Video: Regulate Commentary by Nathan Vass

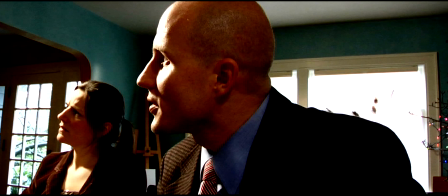(31:35)
These are real, real home, intricately decorated,
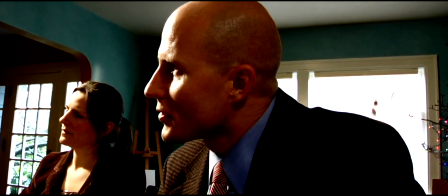(31:39)
amazingly analogous to the artistic lifestyle and also emotional plight of the character Eleanor plays.
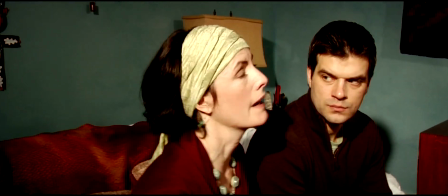(31:47)
So we have this thing where Eleanor exits.
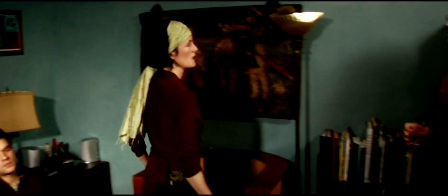(31:51)
That's a jump cut there where we eliminated some acting that was perhaps less than great entirely due to my own substandard direction there.
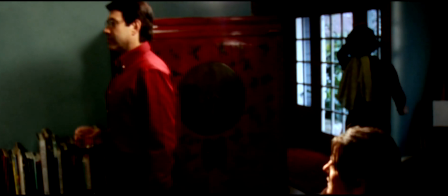(31:58)
I did not articulate with enough clarity what I wanted out of this scene. There's this conflict of acting styles between of the two of them.
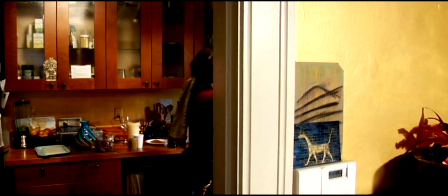(32:05)
There's that unfinished sentence that she says that I didn't go enough detail into what
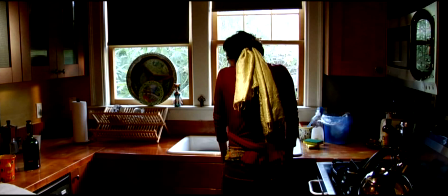(32:11)
the emotional thrust of that sentence is and how it would have ended had her character had the strength to say it. So I have to take complete blame for how this, for how that moment is and why it's cut out.
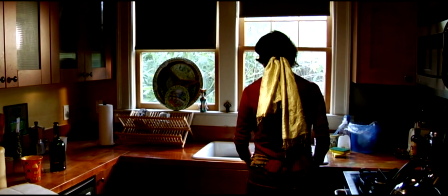(32:23)
I think it works as is. So we have Catherine exits to go spend some time on her own because she's exhausted by all this.
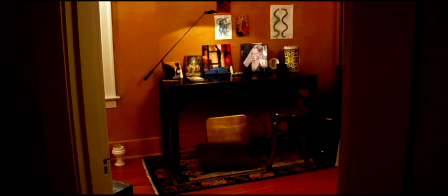(32:30)
This is a reorganization of the screenplay.
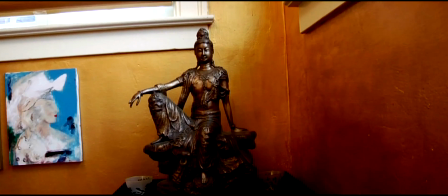(32:35)
Earlier this sort of reminiscing took place when she was similarly exasperated during
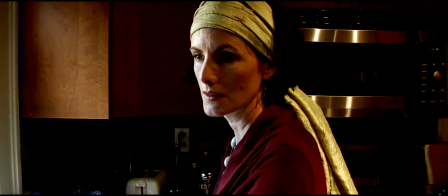(32:41)
the scene that we cut out earlier that took place in that little breakfast dining room area.
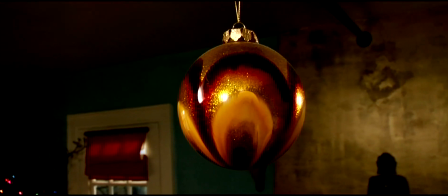(32:47)
Now it's much later in the movie and I think it makes more sense because A, we're just avoiding the repetition of multiple scenes of Catherine getting exasperated.
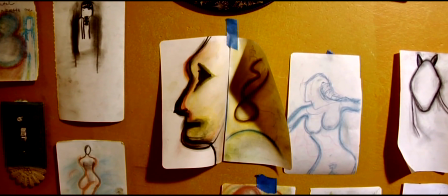(32:55)
Here we just have the one and we use this to hopefully greater dramatic effect um and also it allows us to uh get out
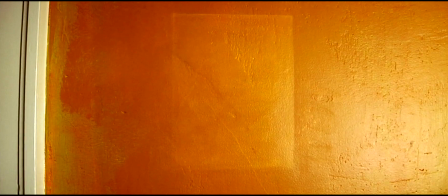(33:02)
of the room for a little bit um get out of all that talking and do some communicating uh more explicitly through visual terms that right there is supposed to
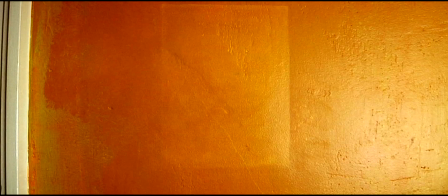(33:10)
be a former area where a frame a picture frame hung i hope that's apparent the images actually are of the actress eleanor mosley's real
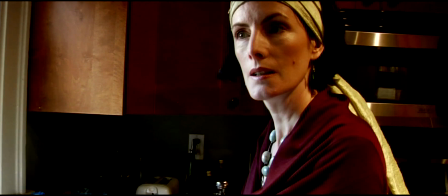(33:19)
daughters in the film they stand in for her character's daughter uh just wanted to give a face to the name that they're talking about and that they attach so much importance to. I mentioned that this little montage here is an opportunity to communicate visually.
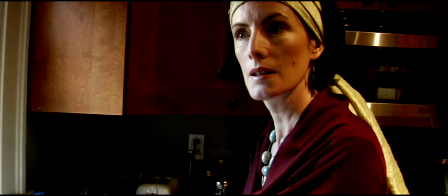(33:36)
I like to think that the rest of the movie is doing that as well, as we talked about choosing shots to establish points of view and framing and having characters dominate the frame if they're supposed to be dominating the story. For example, we're always, usually we're angled up on John.
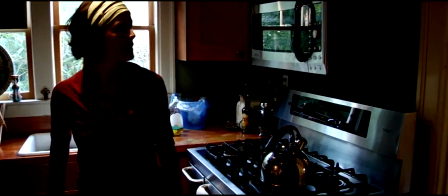(33:52)
We're looking up at him, which I think just thematically makes sense because he's, you know, this domineering figure, so on and so forth.
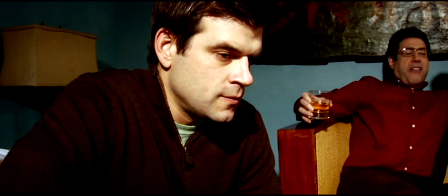(33:58)
This sort of clever inter-editing as we get back to the room was entirely manufactured in the editing room.
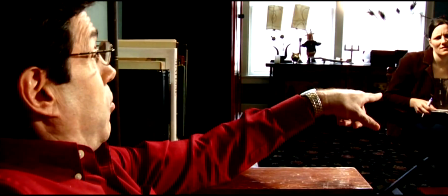(34:05)
This is not how this scene was built originally, but I think it works a lot better.
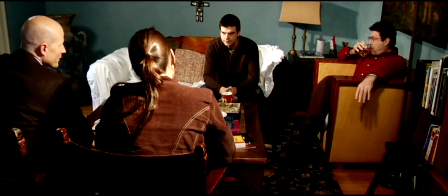(34:11)
And now Ryan is starting to sort of react. Eleanor's not in the room anymore, so he can sort of get in there and react as he might like.
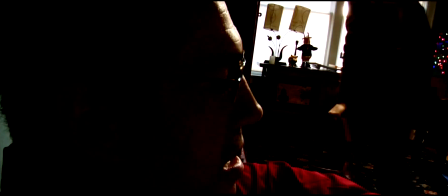(34:20)
This visual exchange here, we have this sort of backlit silhouette of John,
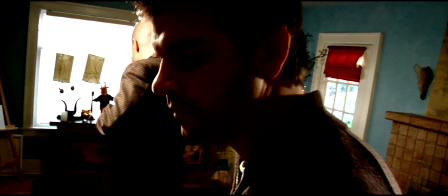(34:27)
followed by that, the very same with Ryan. As a photographer, I just love stuff like that. I don't know if this little visual exchange here has any resonance. I hope it does, but for me,
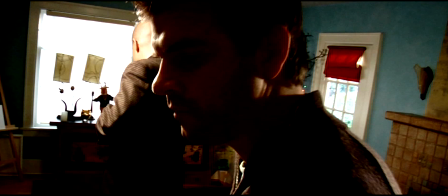(34:42)
I just adore having two backlit silhouette shots appearing to happen largely by accident, I get excited about this stuff, and I hope that it's visually resonating with the audience on some level, if only subconsciously.
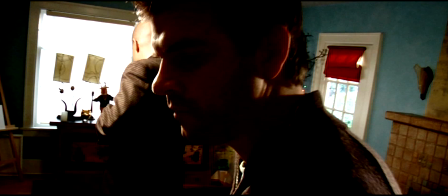(34:57)
This pair of shots is also, of course, setting up these two more firmly visually as antagonists who are, you know, who want to swear off or who may swear off, anticipating their next verbal exchange in the next scene.
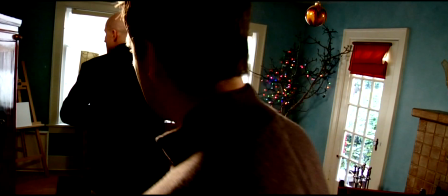(35:13)
The montage that we recently had where we're flying all over the house, it's not intended to be memories.
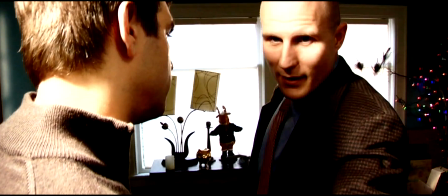(35:20)
Some viewers have told me that that's how they see it, which is okay with me.
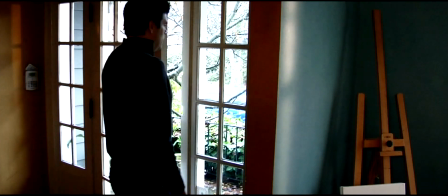(35:26)
And as they exit,
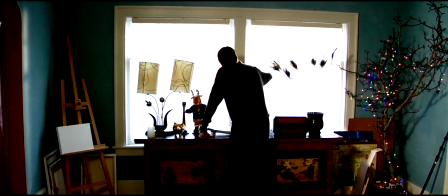(35:28)
we come back for just a little bit of breathing room after all that overloaded dialogue and kind of difficult dialogue to work with because A,
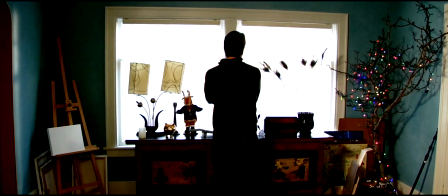(35:36)
they're talking about action that as other than what's going on in the room.